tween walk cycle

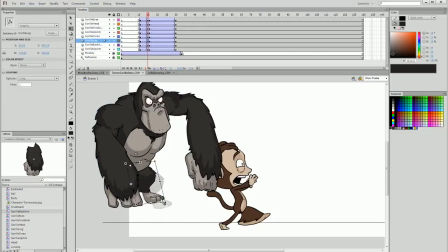I'm also going to pull the leg back because obviously it's not fully drawn, so I have to sort of hide it and disguise that, like so. I actually might do so off to the side of the frame and stretch it out like this.
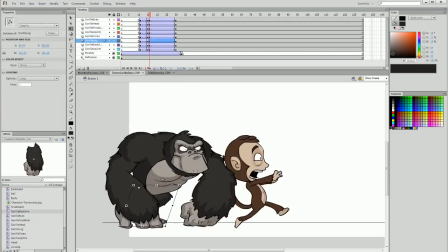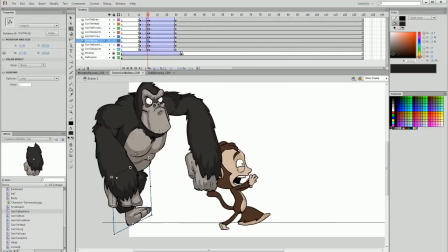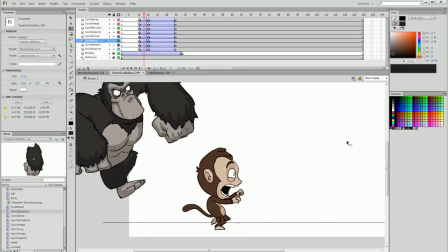And now you can see him coming into the frame and slam.
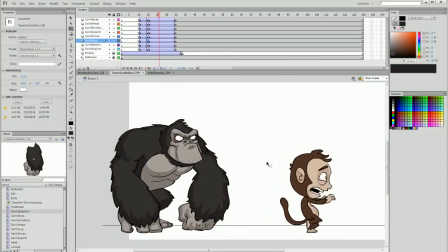We have the impact and then he comes up to his resting position.
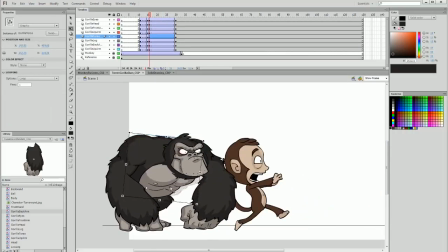His body needs to get a bit lower and squash a bit more, and his head looks a little bit odd, so I'm just going to make sure it's positioned in the right place.
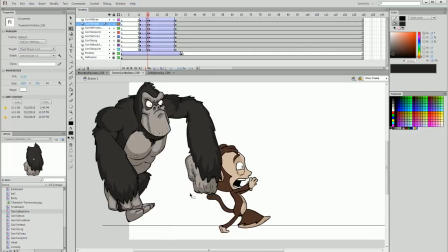And now we are going to do something that's going to make all the difference. We're going to ease in and ease out.
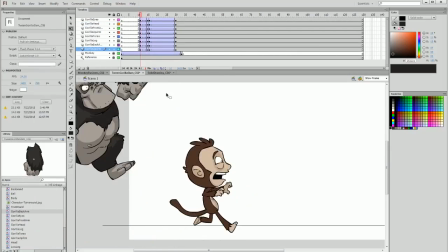That means that we're going to take this first section and make sure it starts off a bit slower and accelerates until on impact.
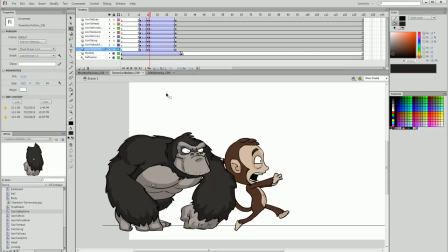And then after the impact, we're going to ease out, meaning it decelerates. It goes to its resting position, starting off with a faster movement and then much slower as we get towards the end. So I'll show you in this context because it makes the most sense. When I move from frame 16 to frame 30,
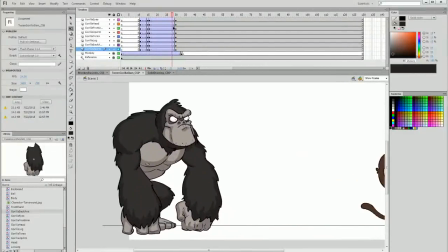you can see that we're simply moving from point A to point B without any acceleration or deceleration.
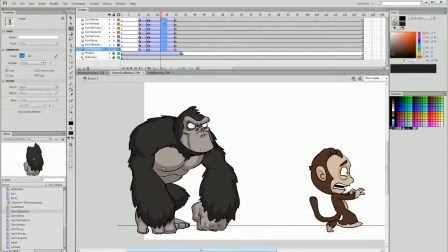So when I select these frames and ease out to 100, we slow that down.
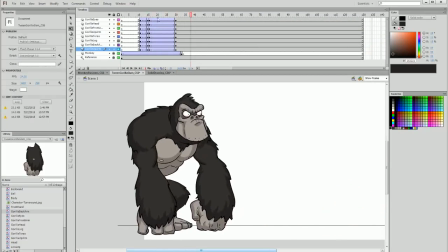We have a bit of an ease out.
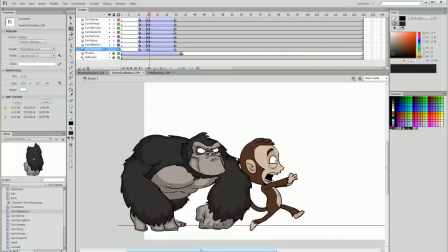It starts off faster and then it releases at a slower pace, and we end up with a much more organic looking standing pose.
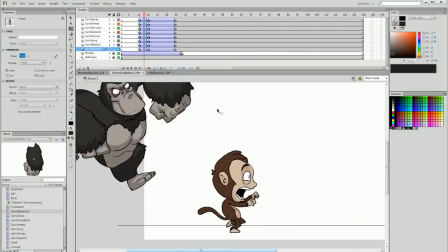And then we're going to do the opposite for the lead in with 100% ease in, where we see him accelerating and slam.
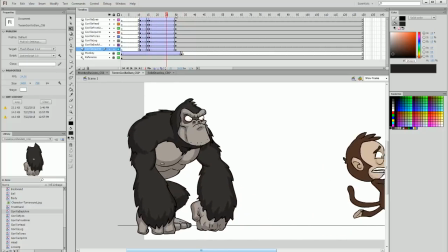He then eases out. I need to reposition his foot slightly.
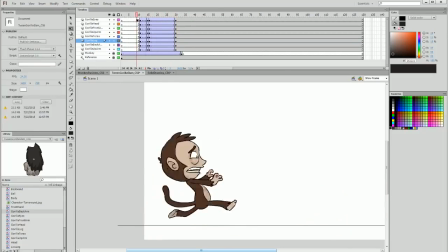It's sliding along the ground a little bit. I'm just going to glide along here and see how that looks.
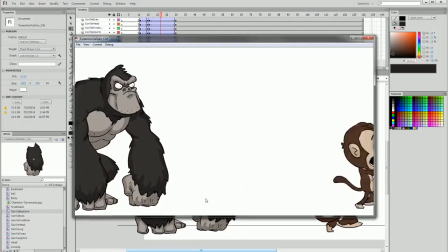I can test it in context by rendering it in Flash, and I feel pretty happy about how that looks. So we have the monkey running across, bam, and the gorilla's landed, scarily looking at the monkey.
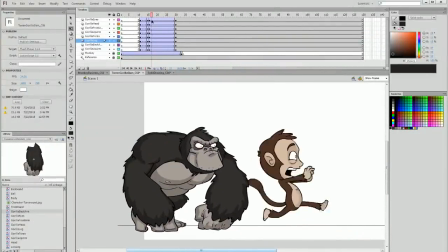I think that works quite well. Now what we can do is have the eyes move so that by the time he's in his resting position,
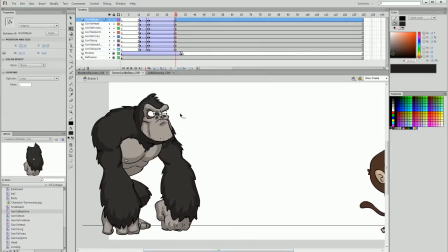he's looking up to the other side of the screen where the monkey has gone. And that makes a little bit more sense with the action that's happening. So the gorilla's sort of responding to the environment around him, even though there's not a huge amount of facial animation.
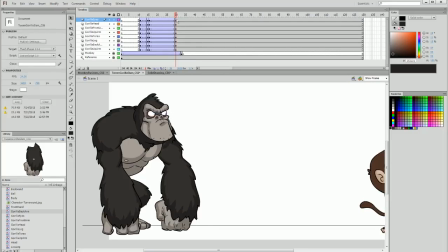We're at least having him watch the monkey. So there we go, bam, slam down. I'm pretty happy with that. I think the ease out could be even stronger though. So I'm going to drag these frames at the end from frame 30 to frame 40,
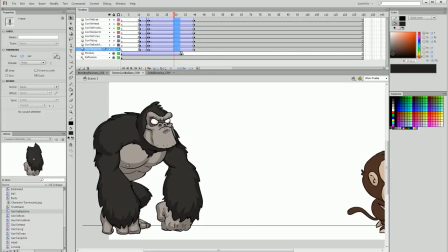and I'm going to select this area with the 100 ease out, and I'm going to add a custom ease.
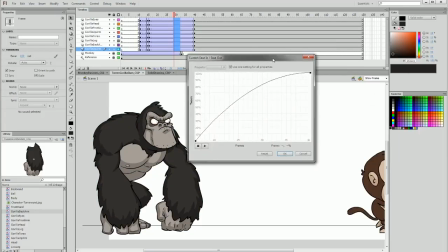Most animation programs have this. I know Toon Boom does, and I'm sure Anime Studio does, and it's the ability to tweak and more specifically change the easing of the animation,
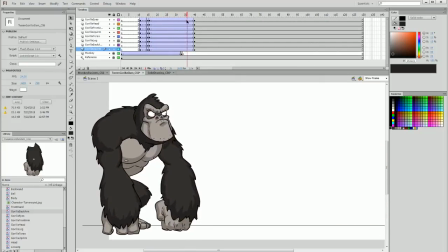and I've made the ease out a little more extreme so that the second half of the motion is very slow but the first half is quite rapid. And now that I've done that, I'm ready for the monkey to walk off. I'm going to give him a short pause on the screen so that for 10 frames he does nothing,
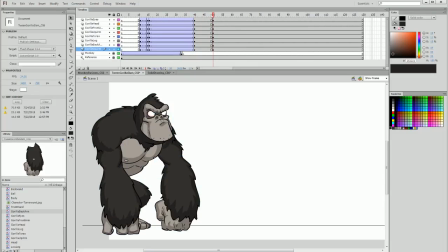and then from frame 50 to wherever we end up going, he's going to walk off. I'm going to do this by using keyframe poses.
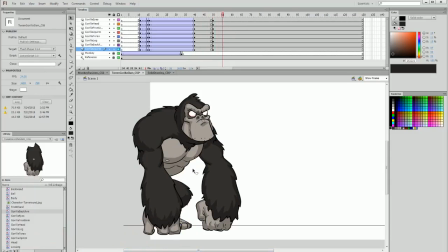So I need to sort of roughly figure out how long it would be between each movement. I'm guessing about 20 frames. So at frame 70, I'm going to move everything back, but I'm going to keep the front arm anchored down.
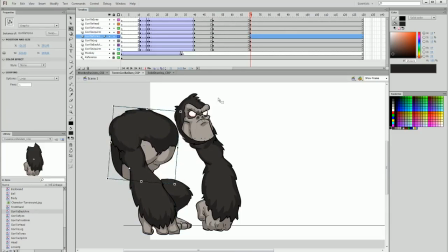I'm going to move the torso and the head back and aim the eyes up a little bit more because he's going to continue to watch that monkey in the distance.
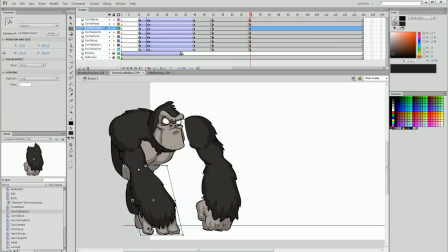The leg is going to go back and skew back as well because he's going to step away,
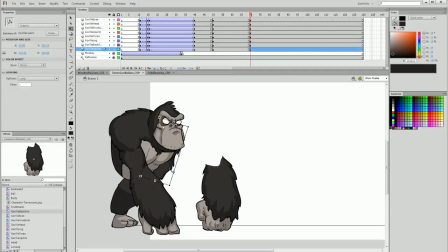and the front arm is going to bend at the elbow and skew, and we're going to animate it so he's actually lifting
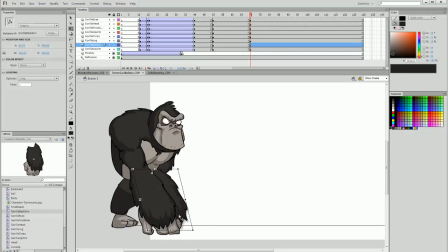his arm and sort of walking backwards with his hands, which we'll get to in a moment. So we've done our first keyframe pose, and then our next one, 20 frames later at 90, will be with everything moving back except for that back arm. So I'll drag this all back.
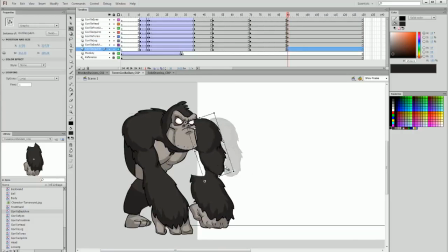I'm going to rotate the upper arm at the back and just sort of slightly change that back hand,
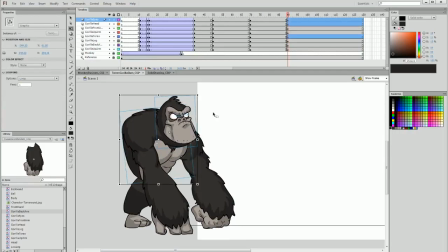and then rotate the torso and head. Just kind of give things a bit more of an organic look. You don't want everything moving at the same rate. You want things to shift about in a bit more of an organic way. And now I'm going to move and rotate this hand backwards, like so.
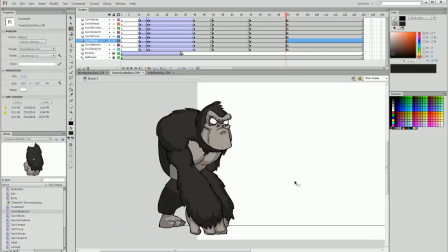Okay, so we have 2 keyframe poses of this walking off section. And now I'm just going to tween between these keyframes. I mean, you can see that we've got the basic look there, and that's what we're going for.
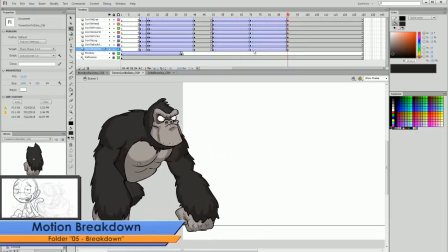So now that we have our keyframes in, we're going to break down this motion with additional frames between them.
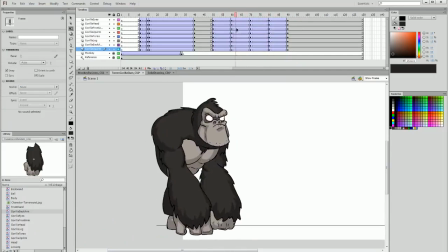So duplicate the keyframes in the very center of these tweens, and we're going to add some organic movement.
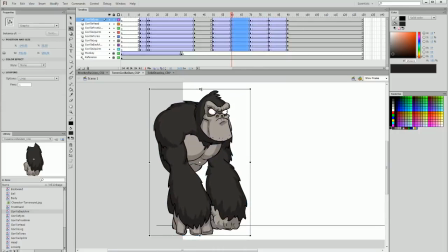So we're going to lift everything up, just dragging it up on both of these middle frames. And then in the middle frame between the first 2, we're going to lift the rear arm quite a bit and drag it up, bend the elbow dramatically here.
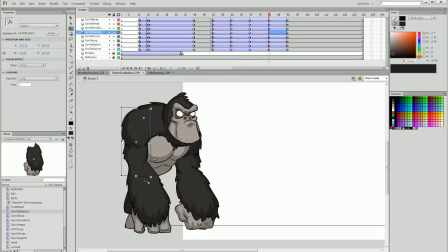And I'll do the same here in the middle frame between the end section,
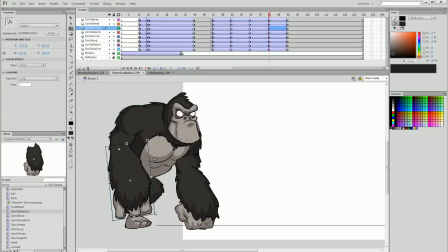dragging the arm up and skewing, squishing it and lifting at the elbow.
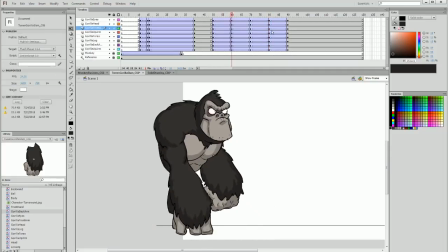And this way, hopefully, we get more of an organic look because he's walking backwards.
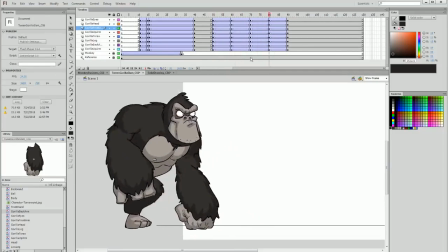So he looks kind of cool there.
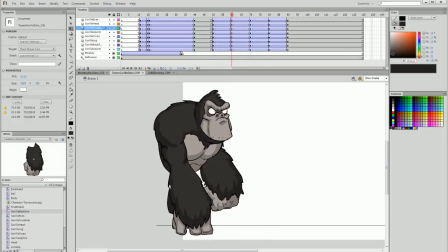We can add some secondary motion here with the head by having the torso and arms go up while the head doesn't really squish. We can stretch it back down and lower it in this middle frame. That's probably a little too unaffected, so I'll make sure it follows it somewhat.
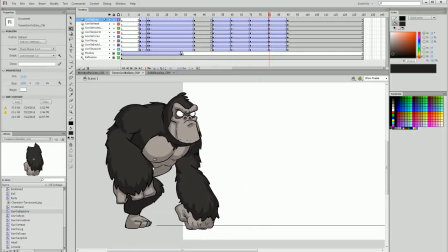And we'll do the same in this section, so lift everything up except for the head, and then drag the head up, squish it a bit, and see how that looks.
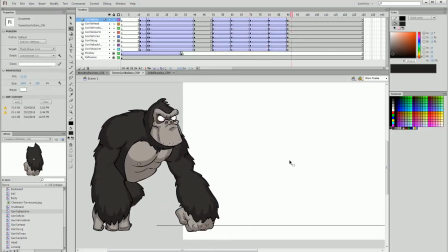Okay, so I'm pretty happy with that. The last thing I want to do is add some easing.
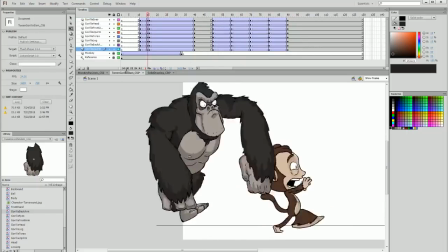So like we have with our slam in,
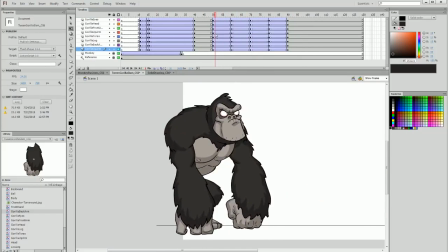we can ease in and out with the hands so that they don't look so mechanical when he walks off.
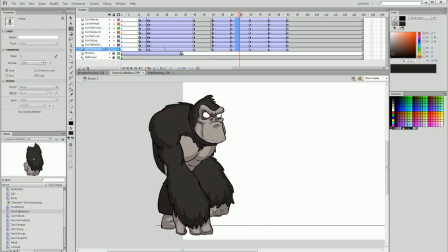So I'm going to try easing in and easing out, one after the other, and we'll see how that looks.
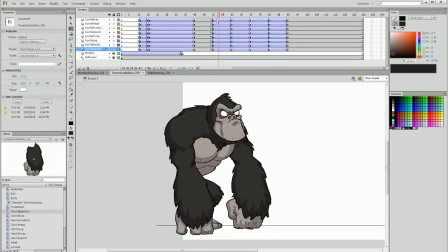We're just going to try it in context. So I'll play it now. See, that actually looks pretty cool. We get a much more organic look, like his sort of cautiously walking backwards.
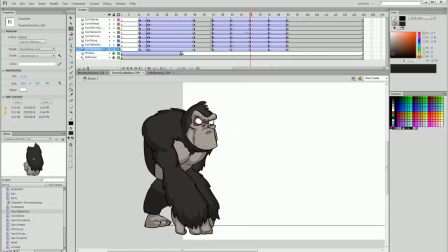And now that we've got that to a place that we're happy with it, I do want to make sure that the head sort of rotates a little more organically,
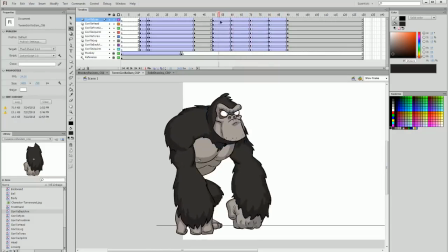and I'll have the eyes lower so the eyes follow the monkey.
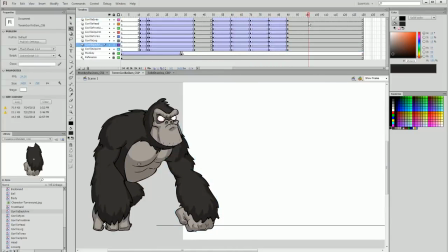And then we have one last section of animation to do, which we can actually do without anything else. We can remove all of the other parts of the gorilla and then just animate the last hand transition,
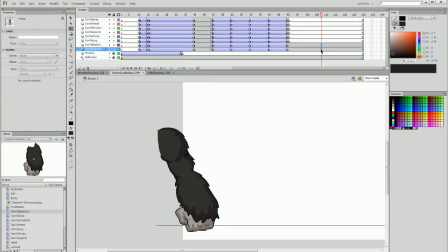which will be over another 20 frames or so. And we're going to do the same thing.
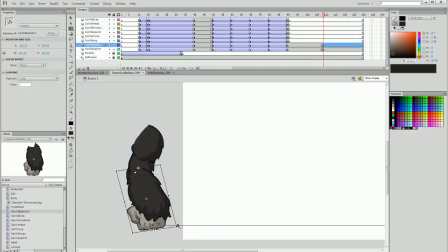We're going to bend the elbow at the back, move the hand back, and sort of change his pose as if we did that, you know, in the entire walk cycle, but instead it's just with one hand.
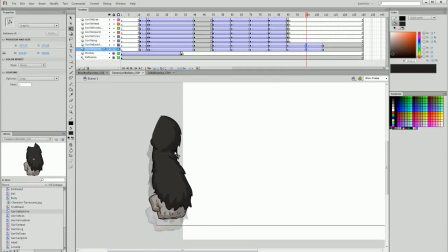Adding a tween, and then in the frames in the middle here, raise it up, bend it at the elbow so he's lifting his hand, and then we can ease in the first section and ease out in the second section,
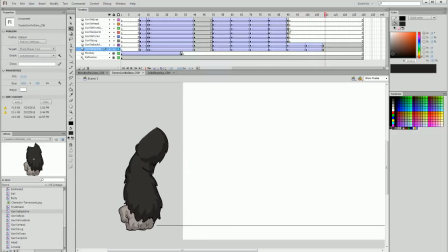and then we get that final lift off the screen.